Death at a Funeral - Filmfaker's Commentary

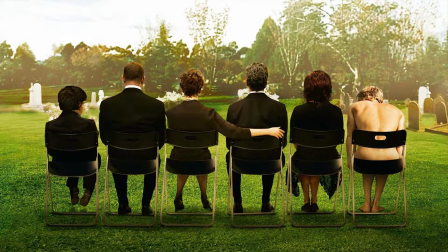Hello and welcome to Filmfaker's Commentary with your friends from Superliminal Films. This episode we will be discussing Death at a Funeral, the 2007 Frank Oz directed British version, not the 2010 Americanized version, which is not great.
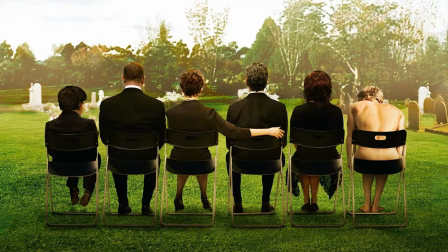The original, much better. We will be discussing the sequence where the aforementioned funeral actually begins to take place in earnest, and something unexpected is found within the casket. I'm Dan.
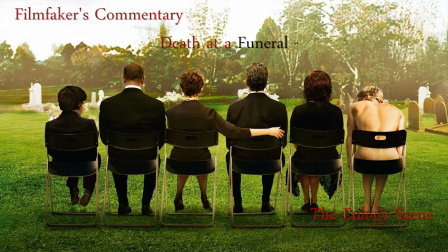J-Rod. Oh, Max. We were at 16 minutes, or 1 hour, 16 minutes, and 8 seconds at the beginning of this. And the thing I'd like to say about this sequence and this film in general is that the camera does not move very much.
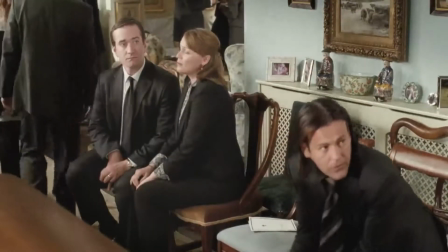I mean, there was a little pan there, and just a little bit of action, a little bit of action, a little bit of movement, but most of it is done in cuts.
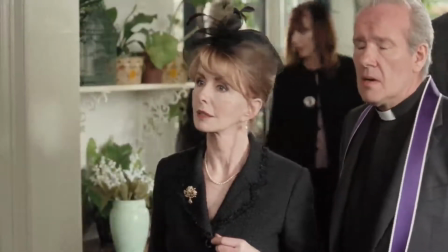Yep. It's very conservative, very much.
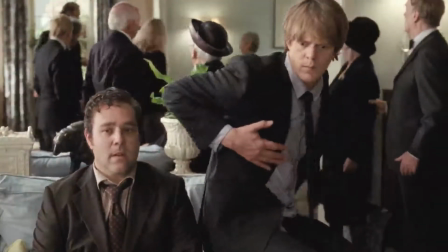Frank Oz has a tendency to not overuse the camera.
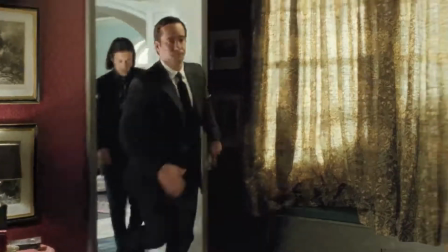He's very much but look at his background, right? Coming from a lot of the puppet work, it's about what's in front of the camera.
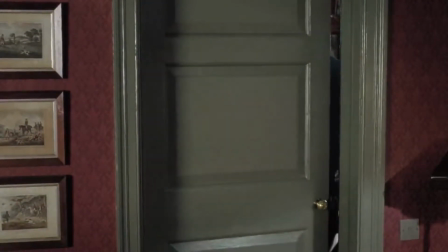Not what's the camera's doing. Right. I'm using the camera to enhance what's going on or to help tell what's going on, but what's most important is what's in front.
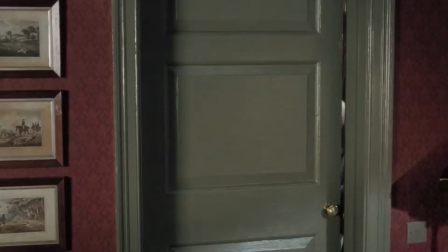Mm-hmm. And very much that's displayed in his style. One of two Americans in the principal cast, Alan Tudyk.
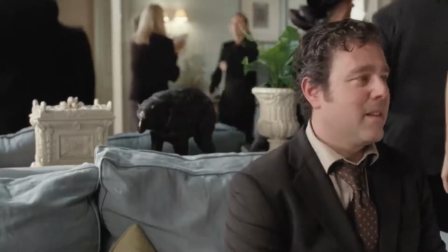That's right. And this is just, there's just so much going on at this point.
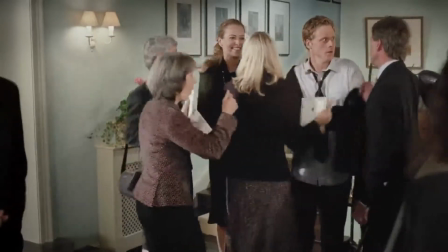It's very busy. Yeah. And we're in the final third of the film now, and so a lot has already happened,
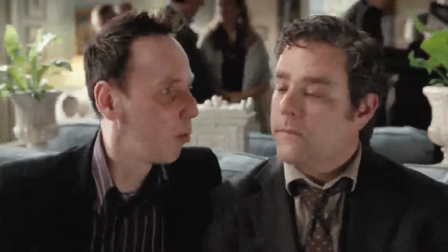but it's still this is the point at which all the plot lines come together.
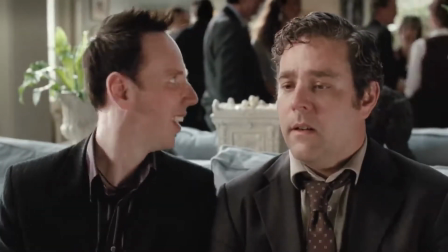Yes. And that's always an exciting time in a film that has a lot of different interwoven threads, and he does it very well because he's cutting,
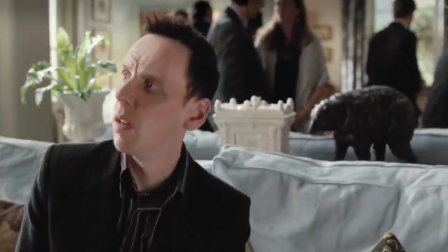because so much of the action has been seen in cut throughout the whole film that now we can cut to this plot line,
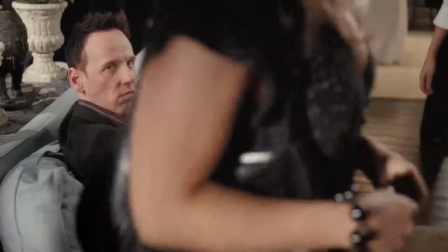Aemon Targaryen's plot line. That's right. Among other Shit things. Himself.
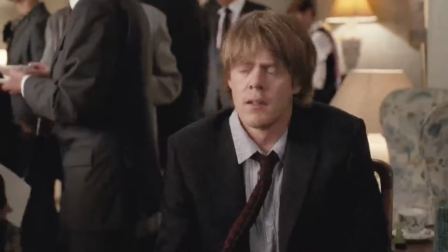Seeing dead people in the bathroom. That's right.
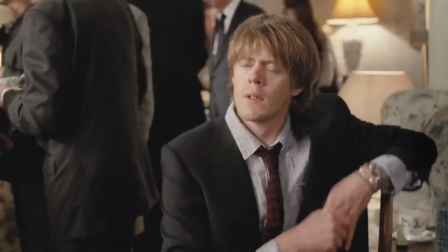As Paul, I also have not seen this since I started watching Game of Thrones, so I forgot that Aemon Targaryen's involved.
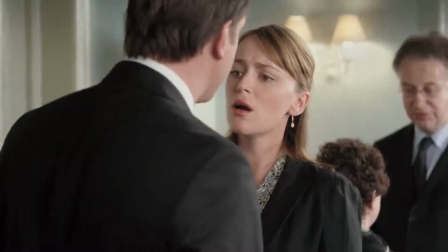Well, the cast of this movie is pretty darn impressive.
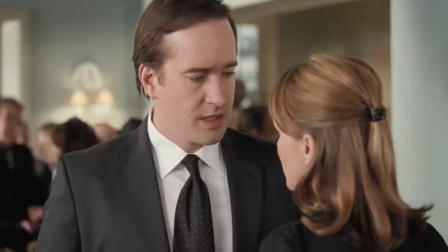This sequence is amazing, and I'm sad we can't hear it because when the priest starts rushing people through the funeral stuff,
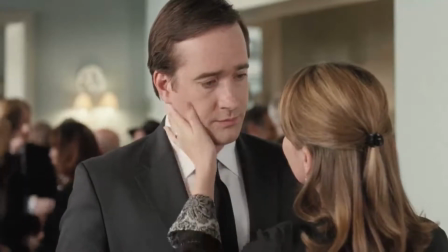it's just all right, and Daniel's going to say something about his father. Don't feel too bad, because if you're watching this without actually having seen Death at a Funeral, A, thank you for watching.
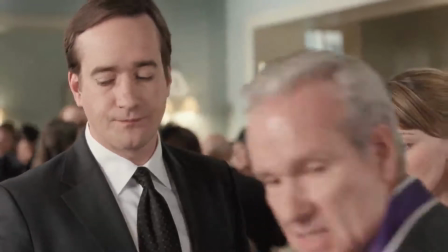Yes. And B, watch this movie, jeez. It's real funny. As you can see, it is quite amusing.
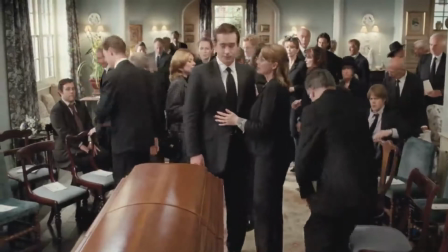And again, speaking of the cast, I cannot remember the actor's name, but he plays Detective Inspector Lestrade in Sherlock.
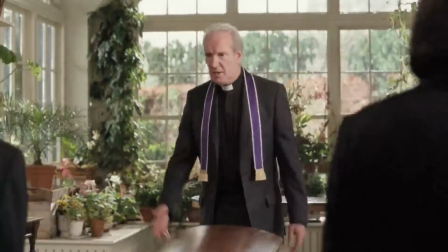Yes. It's fantastic. Yeah, it's pretty impressive. Yeah.
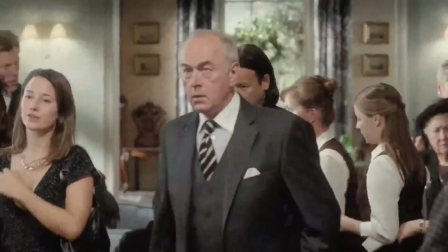And you can see the rush and the priest. Mm-hmm. Yeah, he's just come on, get up here. Yeah, get up there.
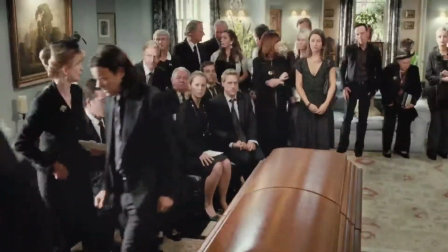Do the thing. We've delayed this funeral long enough. That's right. That's just, very simple, wide.
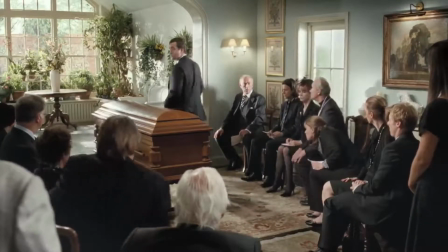Well-framed wide shots. Yep, cutting back and forth. Just nice, simple, very elegant.
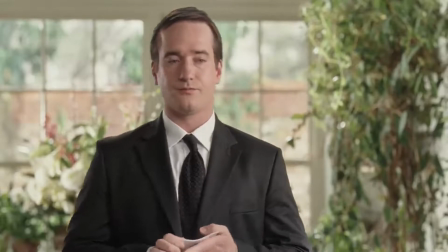Giving the actor a lot of... And a close-up with a medium, which is an impressively Spielbergian choice there.
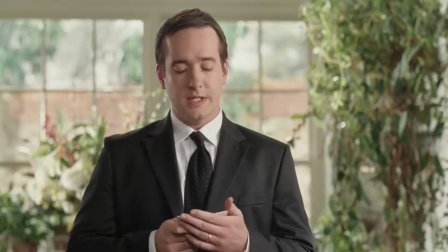Mm-hmm. Despite the fact the attention's on him, it's not supposed to be. Well, and you have a lot... everybody.
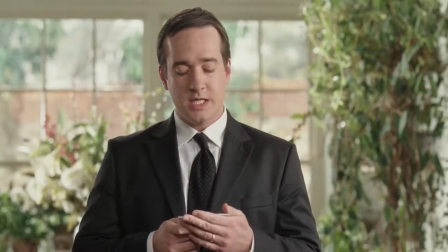Yeah, and you have a lot to see in the background. Right. He's supposed to feel small, right? Because everybody does when they have to give a speech. Especially at their father's funeral.
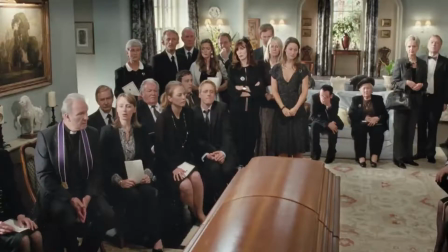Yeah. That's a pretty involved thing to have to do. Right. So you got that wide close-up.
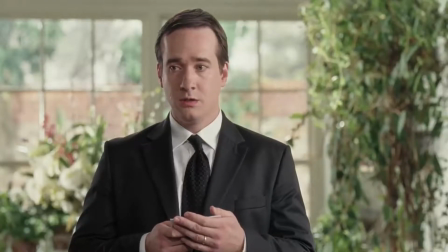The sounds coming out of the casket every time they cut back. Yeah. Which is great, because now watching it without sound...
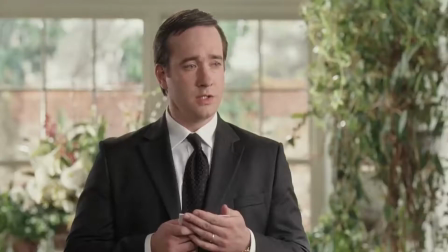The casket doesn't move. Right. It's just sounds coming out of the casket. That is right.
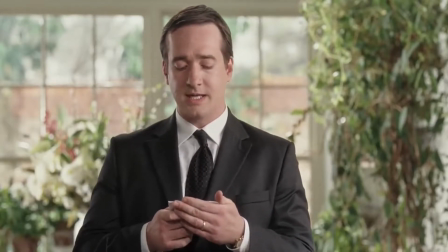It's just some Foley work and a shot of the casket, and you infer that it's coming from the casket.
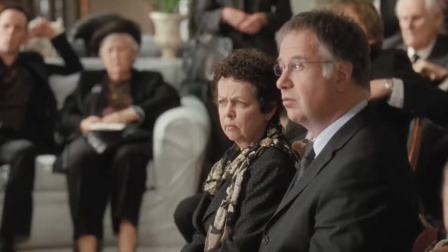And I love that. There's a show don't tell. But tell.
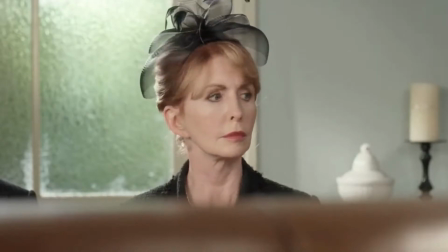It looks the same lens for most of these. And the same focal depth.
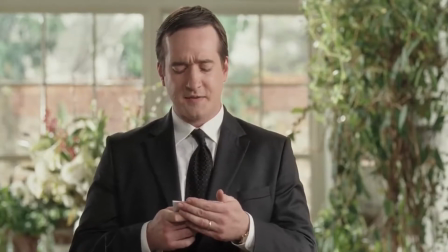Yeah. And then there's more Game of Thrones. That's right. And more Americans.
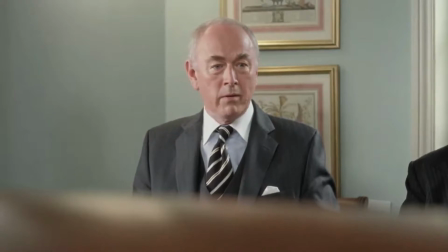The other American in the principal cast. That's right. Yeah.